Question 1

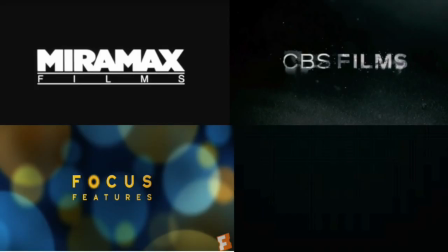0:08 When doing my research into trailers, I noticed at the beginning of each trailer, it showed the company logo of the production company that made the trailer.
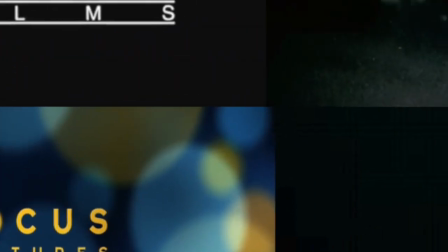0:15 An example of this is on the Insidious 3 trailer, where it starts with the Focus Features logo, and on the Woman in Black trailer, where it has the CBS film logo.
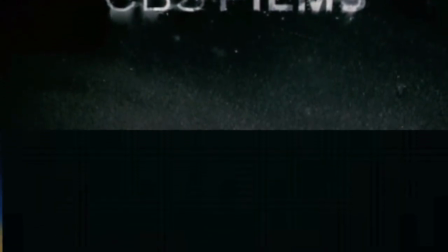0:24 However, in Paranormal Activity 4, it doesn't have this, as I feel Paranormal Activity 4 was designed to look like it was homemade, and so by not including this at the beginning of the film, it adds to this feel.
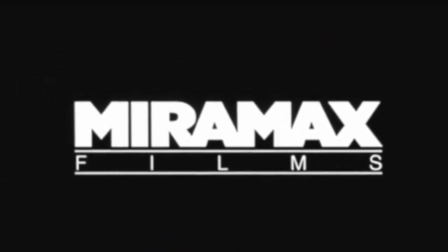0:37 However, for my trailer, I decided that I did want a company logo at the start, as I felt it made it look more professional and wanted to go with convention of a horror trailer.
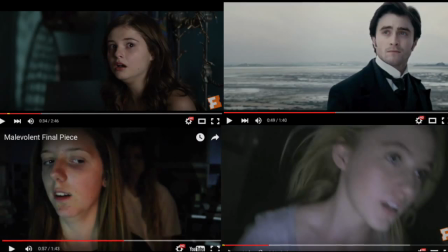0:49 Close-up shots are used so that you can better understand what the character is feeling, as you can see the emotion on their face, as well as connect better with the character.
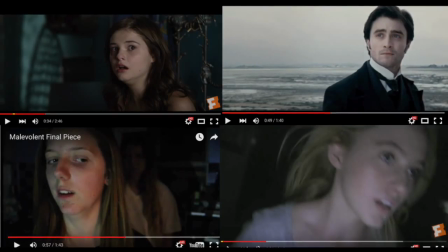0:57 In all three trailers that I looked at, close-up shots were used in order to cause this effect.
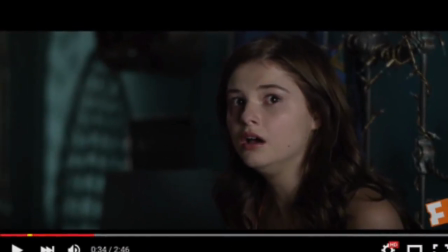1:02 In this example, in the Insidious 3 trailer, you can see that the character is scared, and it makes you worry for her and want to know what she's frightened of.
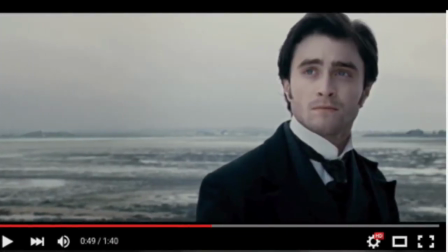1:10 This close-up from the Woman in Black allows you to see that the Daniel Radcliffe character looks overwhelmed, and you want to know what his struggle is.
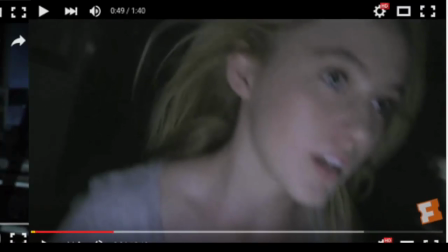1:18 This close-up shot from Paranormal Activity 4 shows the panic that the main character is going through.
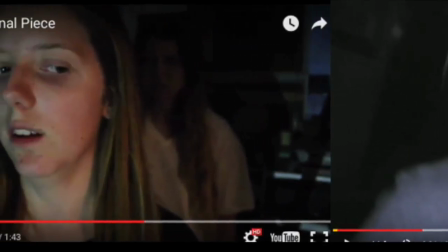1:25 I used this close-up shot for my trailer as I felt it was a good expression of what the character was feeling, as well as you can see the demon in the background over her shoulder,
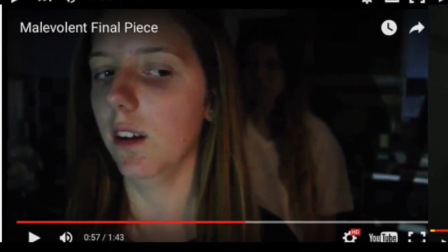1:33 which gives you a better understanding of what is going on. I chose to use a close-up shot as I wanted to follow convention, as I felt it was important for my audience to connect well with the main character.
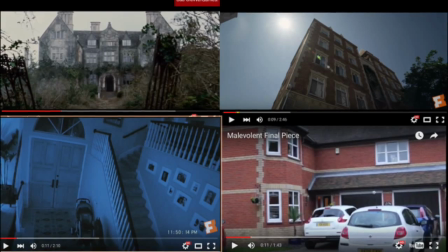1:47 I noticed that in all the trailers I looked at, establishing shots were used in order to give the audience a better understanding of the setting.
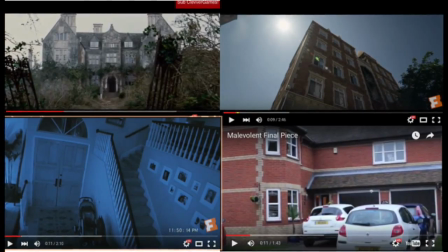1:53 By doing this, it means that they can get more invested in this film as they feel more part of it.
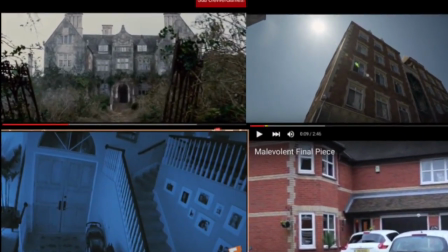1:58 An example of this would be this shot of the dark manor house used in The Woman in Black.
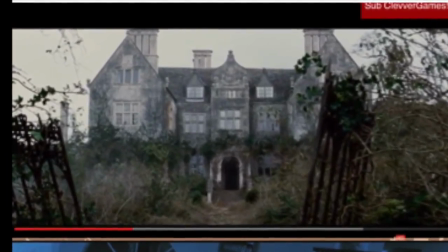2:02 It looks like it's been abandoned and no one's been there for a long time, which gives you a clue as to what the film could be about.
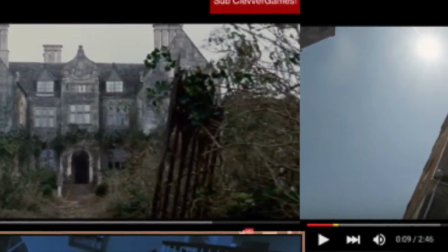2:09 At the start of the Insidious 3 trailer, it looks like just a normal family,
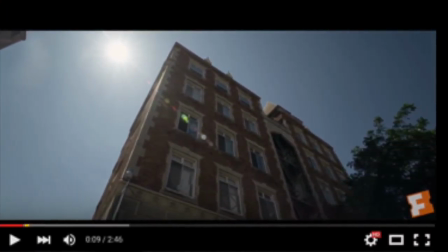2:14 so they've used an establishing shot of a regular house in order to go with this theme, but later on in the trailer you understand that it's not normal.
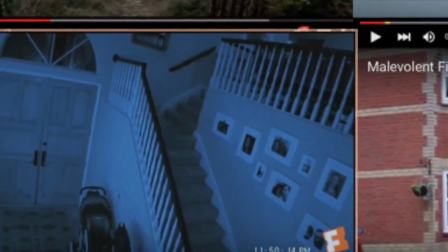2:24 CCTV style footage has been used in order to help the audience better understand the environment that Paranormal Activity 4 is set in, as it's meant to be homemade.
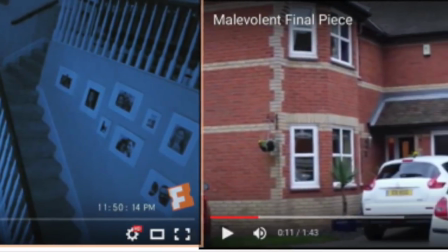2:33 For my trailer, I did a shot of the outside of the house that the film was set, so that the audience could get a better understanding of where the house was.
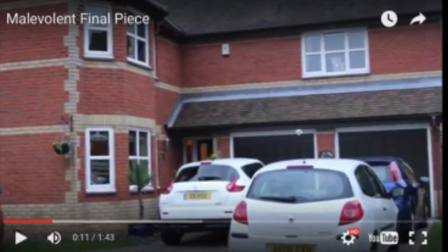2:40 I chose to do this as I felt by following convention it allowed my audience to get a better understanding of where the film was set,
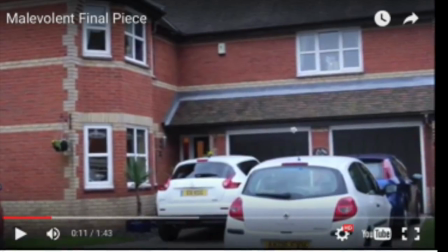2:47 which would allow them to connect better with the characters and the story.
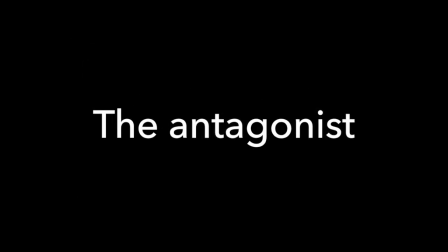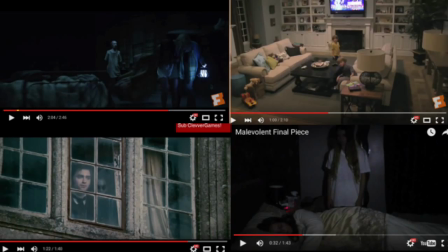2:56 Stereotypically in films, the antagonist character is male. However, I noticed that in the horror films I looked at, this was not the case.
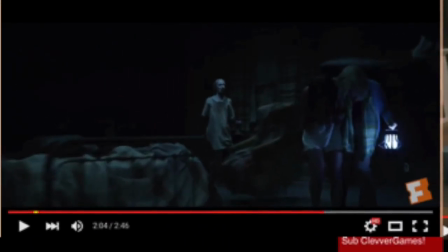3:02 In the Insidious 3 trailer, the demon character didn't seem to have a gender.
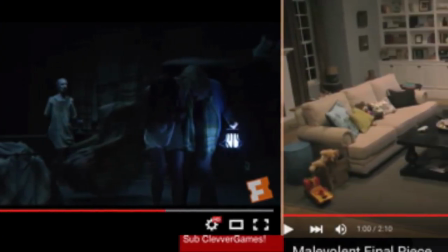3:07 And in Paranormal Activity 4, the demon character was a child, which was possessed by a higher demon that you never saw.
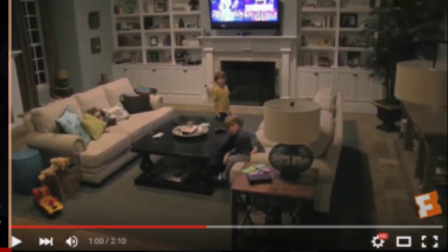3:14 This is unusual, as children are often seen as innocent, whereas this child is played out to be evil and corrupted.
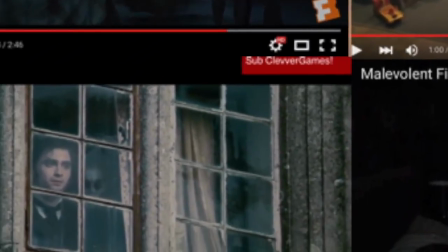3:21 In The Woman in Black, a woman is the demon character, which once again goes against conventions, as they are also often seen as vulnerable.
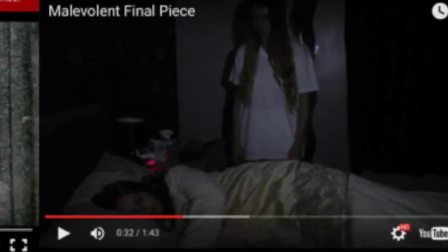3:28 In my trailer, I decided to go with this convention-breaking theme that I'd seen in other trailers and use a female as my demon character, which I think worked effectively.
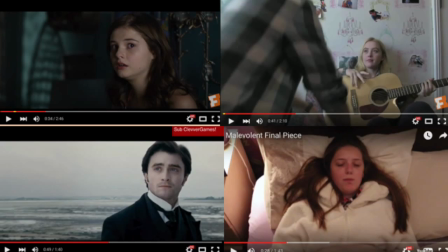3:41 The hegemonic view of women is that they are vulnerable, which is why they are often used as the victim in horror films.
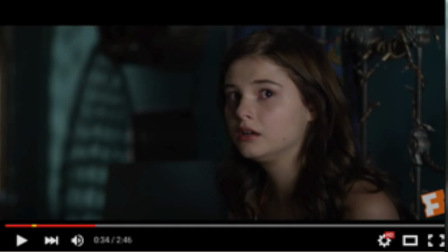3:47 I noticed that in both Insidious 3 and Paranormal Activity 4, they used a female as the main character.
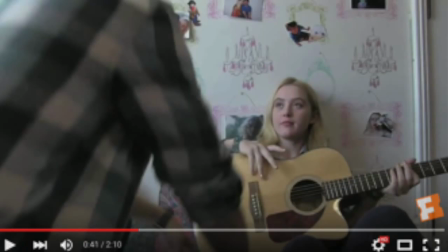3:54 They also chose to make her of a teenage age, as this made them even more vulnerable.
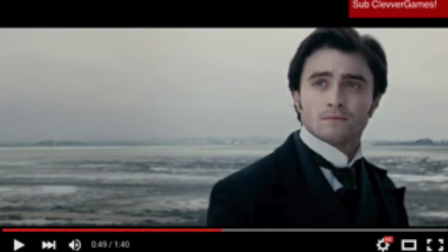3:58 However, in The Woman in Black, they used a male as the victim, which goes against conventions.
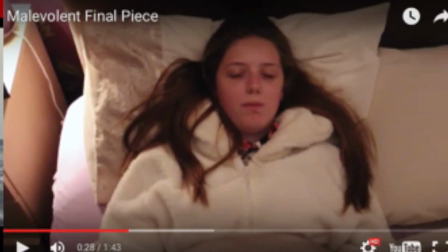4:04 For my trailer, I chose to use a young girl as the victim,
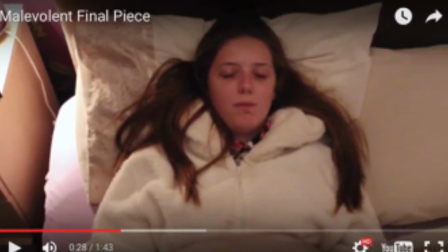4:07 as I felt that it's important that the character looked vulnerable so that the audience felt sorry for her and worried for her.